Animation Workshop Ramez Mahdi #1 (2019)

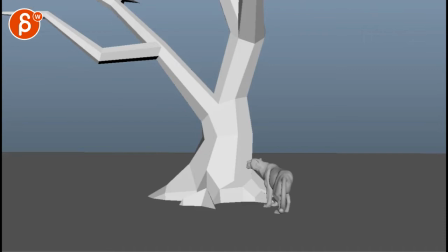4s
all right let's check this out here this is the spline version of a shot i looked at before
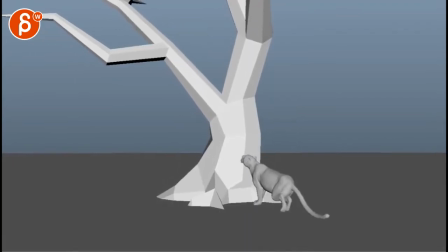14s
nice
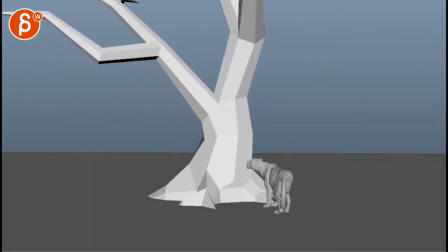17s
it's very cool uh you also have the
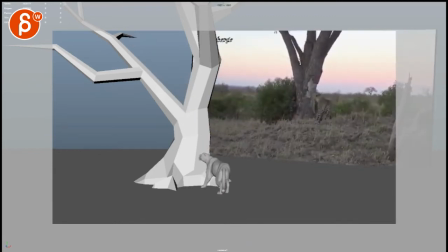24s
reference one and we talked about the previous
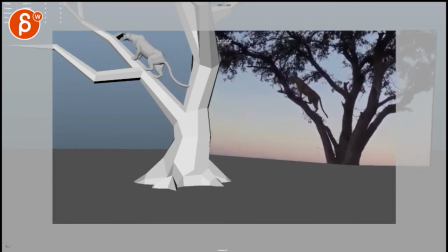27s
thing we talked about potentially just cutting i would still probably cut around here
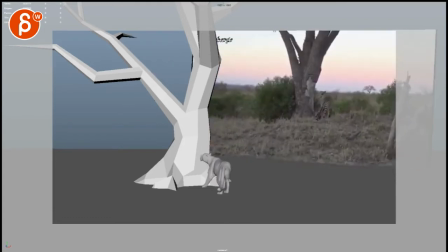34s
so you don't have that step hold and
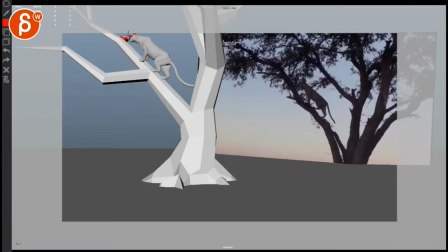40s
if you i would probably also remove um this little piece there so there's a cleaner silhouette in terms of the head but
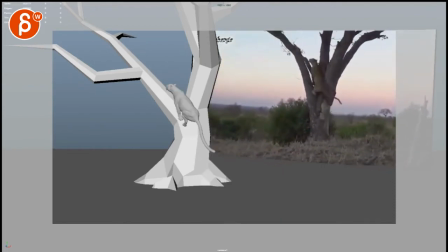49s
yeah it is cool to see the reference but let me switch over to
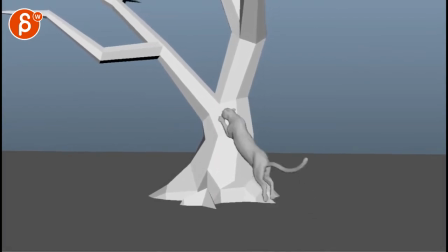55s
this guy here pop
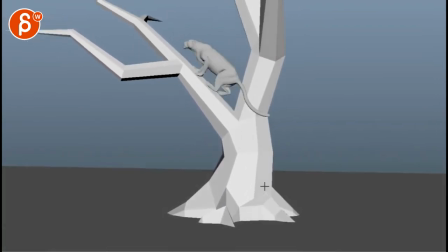61s
in the leg there watch out there's some slightly funky just in here as it goes up this bit bit of a pop in that knee and then here kind of locks
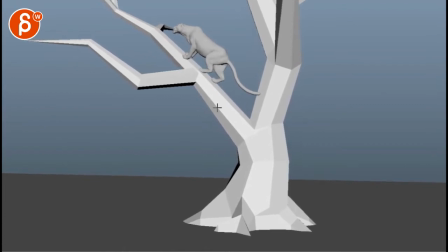78s
and then this middle section pops and then moves it's super picky but it's already very neat
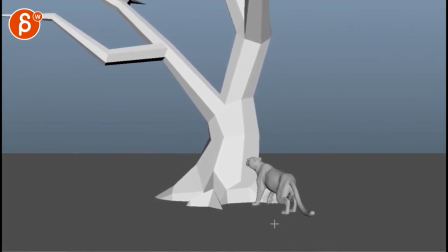91s
super picky but just because we're on the realer side and again it's not so again uh south of the reference you look at it and looks you totally you're fine with things because it's real looking at it a bit separately i would without the reference i would take this and that step through
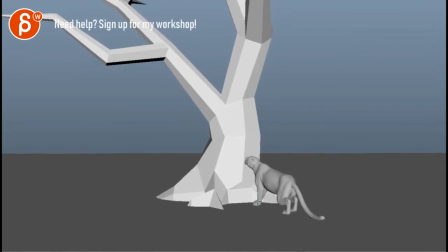106s
there i would add one more frame and then even though it's fairly small start thinking about spreading those toes on impact for squash and the weight distribution just right now that step it's just a feels a bit fast and poppy even
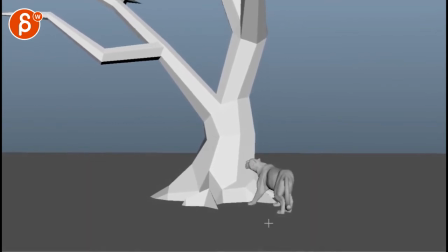125s
that left one has a bit of a sharp stop in that in here that shape I just stops and actually pops back a bit watch this in real time super
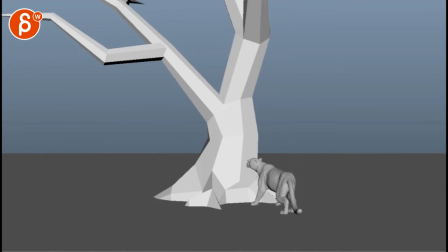141s
picky but it just feels for something that's that fast again just cuts into it's a bit too exaggerated without it's not really cartoony but it just takes away from the realism there and it's also not even if you would stomp like this that would be a bigger impact in that shoulder
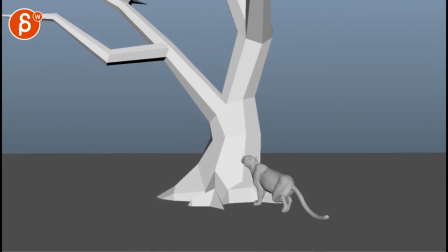159s
and a bit of a change in that chest right now it just feels it's a very isolated move and they're just very fast i know i'm starting right off the bat super picky but i think it's already really good
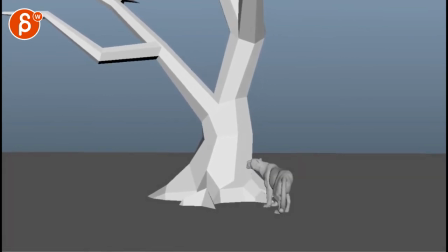171s
so i would look at that i think given that there are steps taken i feel like if you slow these guys down the weight distribution and the timing of this i think is is neat it has a little
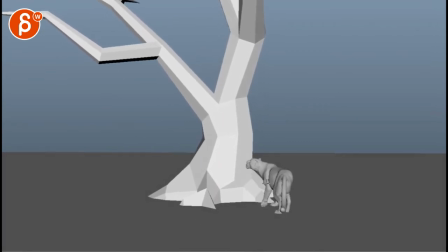188s
bit of a pause in there that i would smooth out because of that
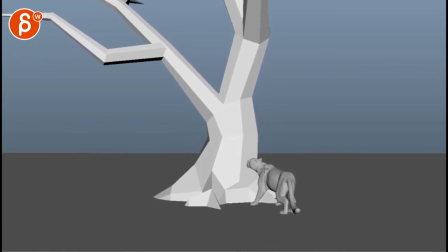193s
step that forward translate boom stops still for frame or two then
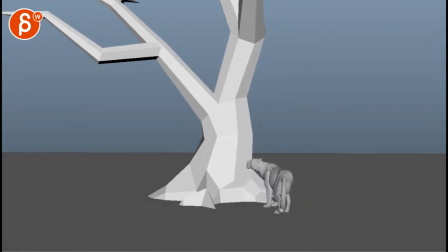198s
continues i would smooth that out a bit but it's good to have contrast so it's not even versus his butts which is very even how he kind of goes down so i would have that a bit more spit more react to what's going on here and then drop
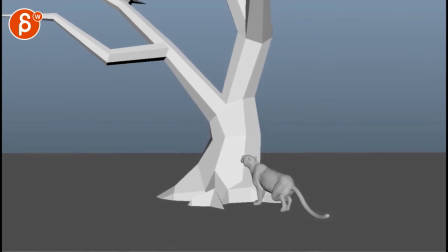216s
you know not have a gradual drop here but kind of stay up there and then have a bit of a faster drop once you get into this and then also a bit of rotation this way and in y as these steps are being taken just a bit i know they're very agile and do all kinds
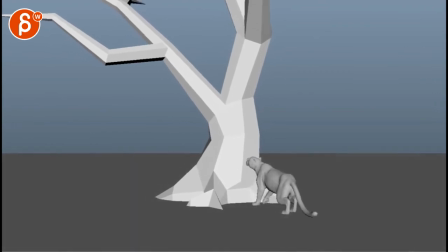232s
of stuff just just a little bit right now those legs feel very separate from from the butt movement there i do like to jump a lot though
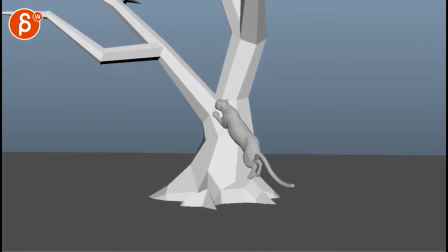245s
and then a little step stir when he goes up or needs something